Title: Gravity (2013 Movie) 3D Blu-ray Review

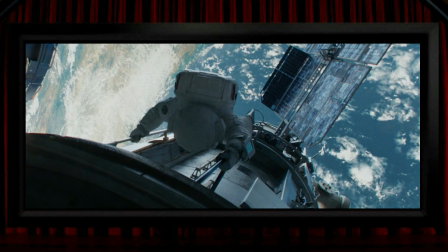488s
You've probably seen loads of 3D films where there's a great view looking down on someone climbing a ladder, but there's not too much depth in the structure in this similar sort of view here. As ever, though, what the 3D does by placing the earth far back into the screen is to create that massive sense of space,
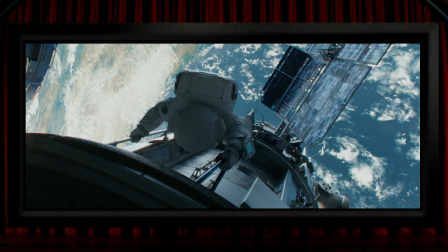504s
so for me it's shots like this that encapsulate what the 3D is mostly being used to do in this film. Like in Tron Legacy, there are several times where the strongest 3D effect in a view is what's created by placing lens flare and muck on the lens into the foreground.
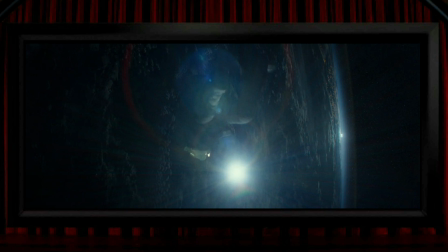520s
Sometimes its effect is reasonable enough but at a most significant moment there are water drops
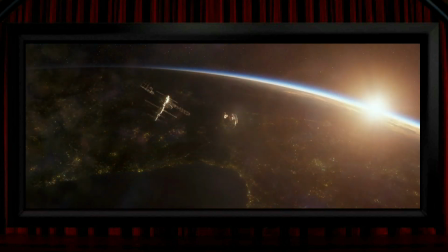525s
on the lens which become quite distracting the way they've been placed into 3D space in the foreground. And again with the film being keen to use visual metaphors I don't suppose the circular lens flare around Clooney creating a halo effect here is an accident. And speaking of the film's visual metaphors its most famous shot is probably this one.
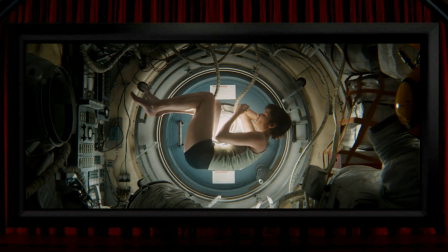543s
Ignoring whether or not it's a bit heavy-handed, from a 3D point of view, the stuff around the edge of the frame creates a depth to the wall of the cabin's womb, so it's nice to see some effective 3D in the film's most significant moment.
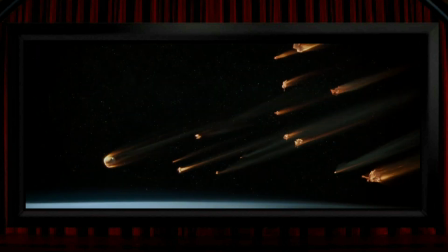556s
These things burning up look fine in 2D, and that's really how they look in the 3D version too, with no significant stereoscopic depth to them here, and you'd be hard pushed to tell which trail sits where from any stereoscopic information.
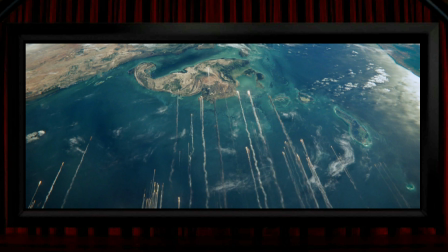569s
Same goes for the view looking down on these trails. There's only the very slightest separation between the trails and the planet, so it's close to being a flat shot. As before, I know this isn't a 3D demo disc, but I can't help feeling that if only the camera angle here was a bit shallower and the 3D was dialed up several notches, then it could be a fantastic 3D shot,
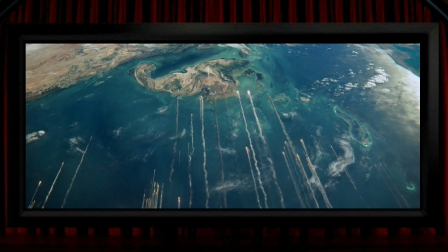588s
much like was done with the similar trails of projectiles in the post-converted film The Great Wall, but it remains almost two-dimensional here.
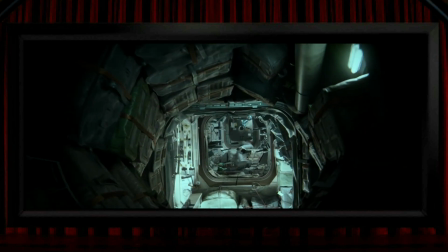596s
I think it's some of the spaceship interiors where the 3D feels at its strongest, particularly when the camera moves through their passageways.
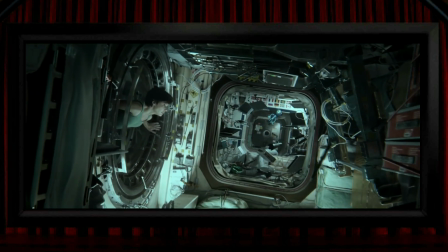603s
It's the classic 3D corridor shot.
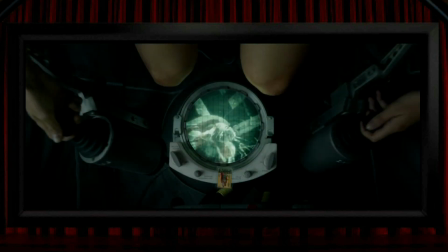605s
Prime Focus, who did the conversion work, create what I think are some structurally solid 3D views in the film, assuming that this thing's a prop and not CG. There's some depth in the view of what she's operating here. So this looks quite solid, and it has more volume than most of those exterior views.
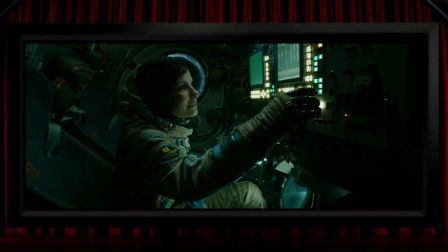620s
They create quite a convincing feeling of the cramped confines of the cabin, and I think there's an example here of where 3D feels like it's heightening your other senses. So, to me, the coldness of the cabin is emphasised by the 3D. So, whilst I think some of what I assume are converted shots look quite good, at other times they're not so successful.
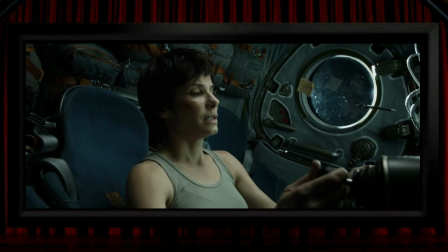640s
It could be partly to do with the make-up and lighting, but I think the conversion has maybe over-sculpted Sandra Bullock's face sometimes into what often looks not quite right.
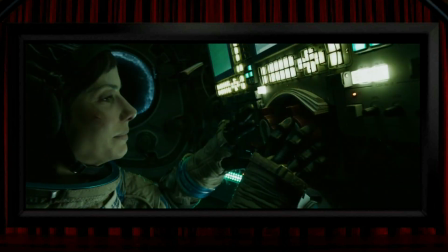648s
And these definitely aren't the best 3D faces that you've seen.
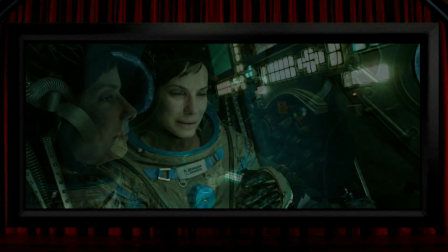652s
Another one of the film's significant and celebrated moments is when she starts to cry, and one of the teardrops floats away from her towards us and into its own 3D space.
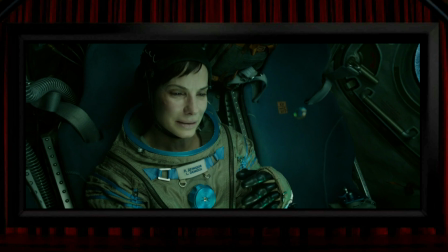661s
It's pretty good, although it does feature a shallow depth of field in the focus,
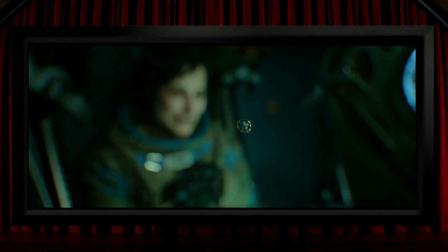665s
which is kind of 2D photography's trick of creating a non-stereoscopic 3D effect, but it's still a nice shot. I'm fairly convinced that it's the film's unusual setting that made everyone notice the 3D so much,
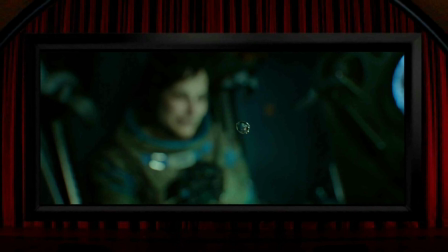677s
and if this story had been set not around a spaceship but on a regular ocean ship, and it had employed exactly the same style and strength of 3D.
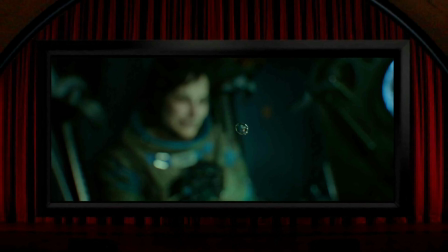687s
So, say it placed a cloudy sky and the horizon deep into the screen all of the time, but everything on board the ship was in quite mild 3D. And I'm pretty sure that the only thing most non-active 3D fans would have said about its 3D was that it was irrelevant, unnecessary,
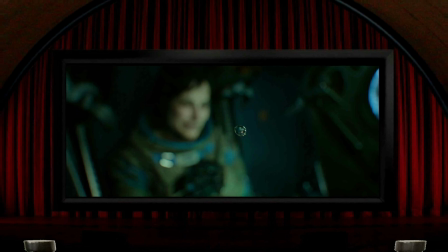702s
and it added nothing to the film, all the usual complaints. But here, up above the planet, it very much gets itself noticed, and I think it's a bit of a case of 3D finding a subject matter that made it appeal
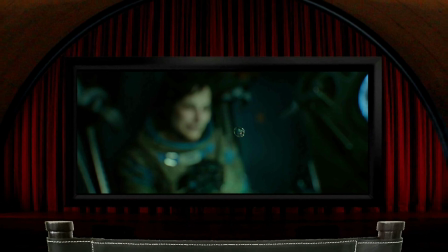714s
to the masses rather than anything revolutionary or exciting being done with the 3D.
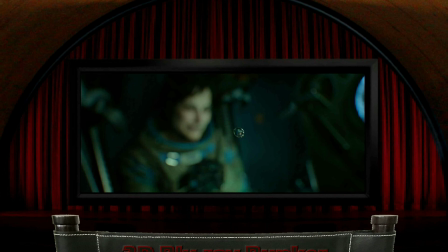719s
So just a very quick word about the film itself.
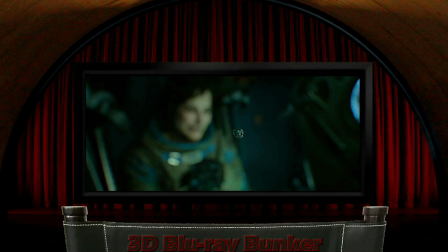721s
The title has an obvious double meaning which is relevant as it's about much more than a superficial summary of its story could suggest.